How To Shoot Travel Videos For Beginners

Alright, what's up guys, it's your boy Dane Visuals here, and in this video I'm going to teach you guys how to master basically travel videography on your Sony A7IV. Gonna be some easy tips or stuff that I do personally that helps me to get travel content. So if you guys want to know, just stick around and watch this video to the end. Alright, so when you're shooting travel stuff, I say you don't need to have the most gear, you kind of want to have a little bit of minimalism. But for me personally, I know I need to have something that's going to help me with stabilization. I also need to have lenses that have different focal lengths. I personally like to shoot wide a lot because when I shoot wide, I can get some really cool perspectives. So I like to shoot wide and get lots of low angles. So anything that is 28mm or below works perfectly for me. I have a 28mm right now, and I also plan to be using a 50mm. If I can give you any kind of advice, if you're shooting travel stuff, try and plan your shots in advance. It's usually good to have a tripod or a gimbal of some sort. Also, it's a really good idea to have ND filters. Because I have different lenses that have different third sizes, I don't care about ND filters. It's a little bit cumbersome for me, so I just turn up my shutter speed. Yes, I know the camera gear enthusiasts are gonna attack me, but honestly, for me, it's more about getting those beautiful shots than it is about always focusing on motion blur. I understand that if you can, you're gonna wanna use ND filters, but right now, the place is looking amazing. I just wanna get some nice shots. So for me, I need a tripod, a gimbal, a really wide angle lens. Oh, and definitely some drone. I'm gonna be definitely getting some drone shots. So those are some of the gears that I recommend. There's other things, but I think once you have decent stabilization and you're getting a mixture of both slow motion and fast motion stuff, you'll be good to go. All right guys, so for me personally, I love to start off with like very low angle shots because I feel like that makes your subject look a lot more powerful. So right now we have the subject out here. We have a beautiful like background with like water and trees.
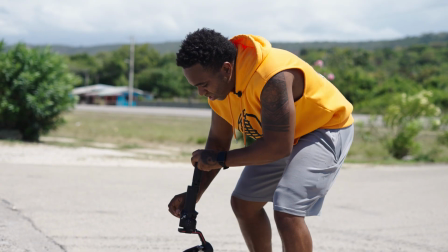1:57 So just to kind of introduce the subject, I'm going to start off with like a low orbiting shot.
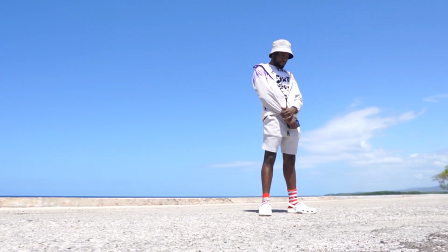2:02 So right now we're just going slowly around the subject and revealing like the location.
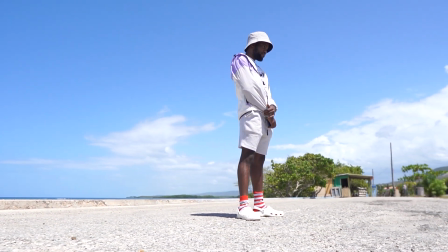2:07 So this makes people look very cool and powerful. So that's something you can use in like music videos, but for travel stuff it's really nice,
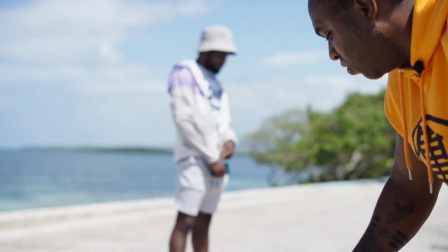2:16 especially if you have a good background and a nice wide angle lens.
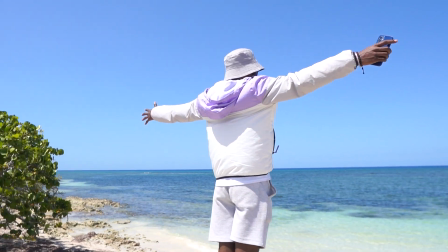2:20 All right, now he's walking off, you know, on his own, no direction, but it still looks cool because I'm following him and tracking him.
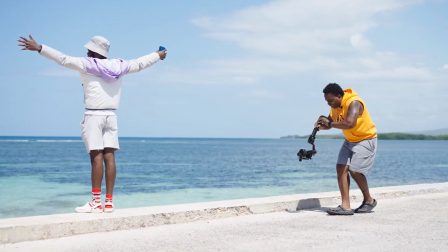2:29 A gimbal is going to be very ideal for this because once you have a gimbal, you can track motion very smoothly.
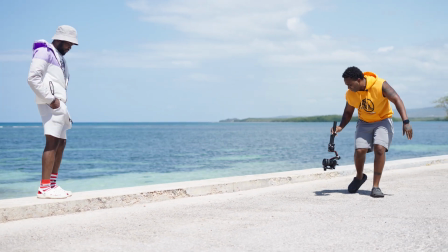2:37 I have a problem though because sometimes I feel like I use my gimbal way too much.
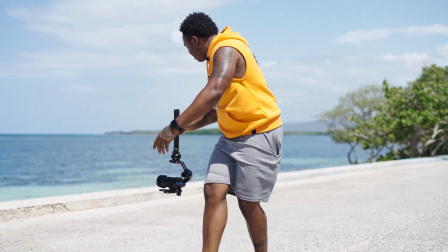2:41 You shouldn't only use gimbal shots, but I won't lie to you guys, I love getting nice gimbal shots.
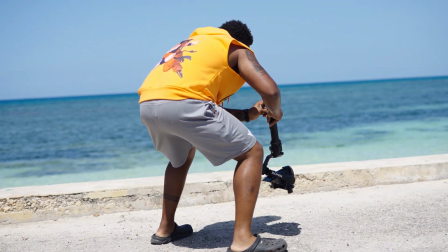2:47 So we have him right here and it just looks absolutely amazing. All right. So that's my nice low angle intro shot. All right, so the next shot I want to get now is just some B-roll. It's always important to have B-roll.
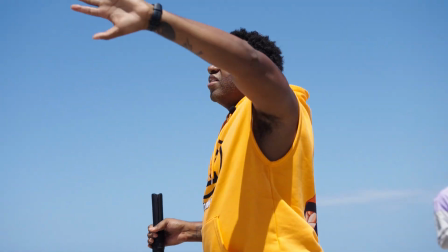3:00 So I feel like I just go get some of these trees over here.
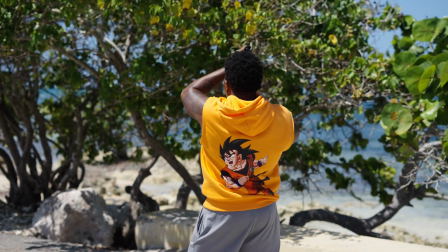3:04 They're abstract, they don't make sense, but your video shouldn't just be, you know, off your subject.
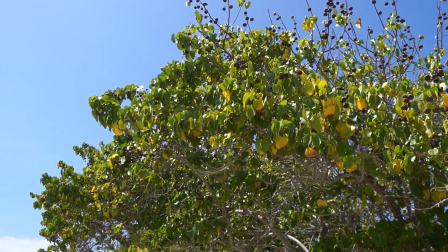3:10 So we're getting some B-roll here. Again, I love to do my low angle orbits.
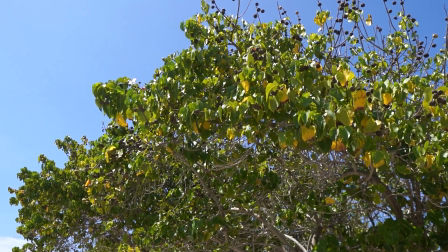3:15 That's how it's a trademark of mine. I love low angles, it makes things look more powerful, and I love orbiting.
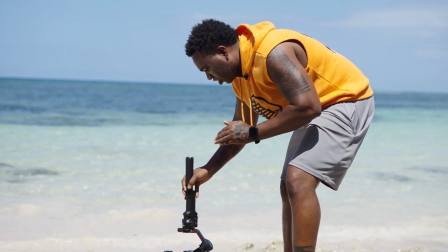3:21 This is just some B-roll of the ocean. Again, I just love low angles.
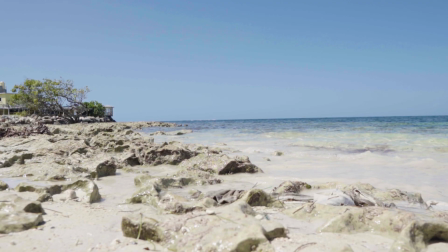3:27 I don't know, something about low angles just gives me a vibe. But you have to get a lot of B-roll because basically you need shots to cut to.
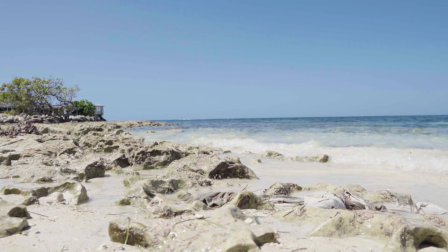3:33 You don't just want one long shot of one thing. You want different things to kind of give interest.
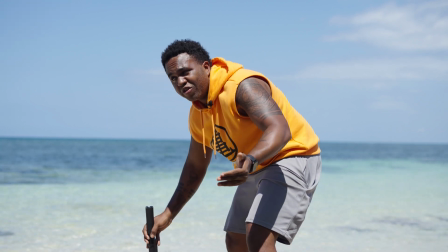3:39 I'd also say make a story beforehand, but this is all freehand for me right now.
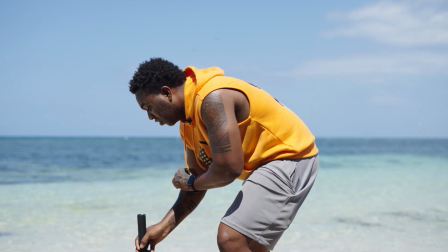3:44 I'm just getting different shots in different locations. The place is really beautiful right now, so a nice shot of the location is going to show. You want persons to watch your video and kind of know where you are and how it's at. So I see a nice tree out there by itself. I'm going to go there and get a shot of that right now too. There's just something about like a nice low angle shot that just feels like really cinematic to me.
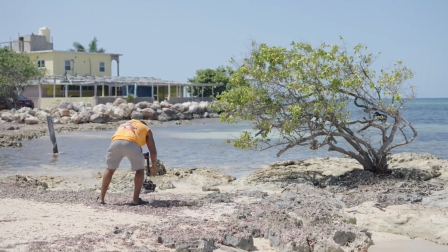4:05 So yeah, this tree is out here by itself. I'm loving it too.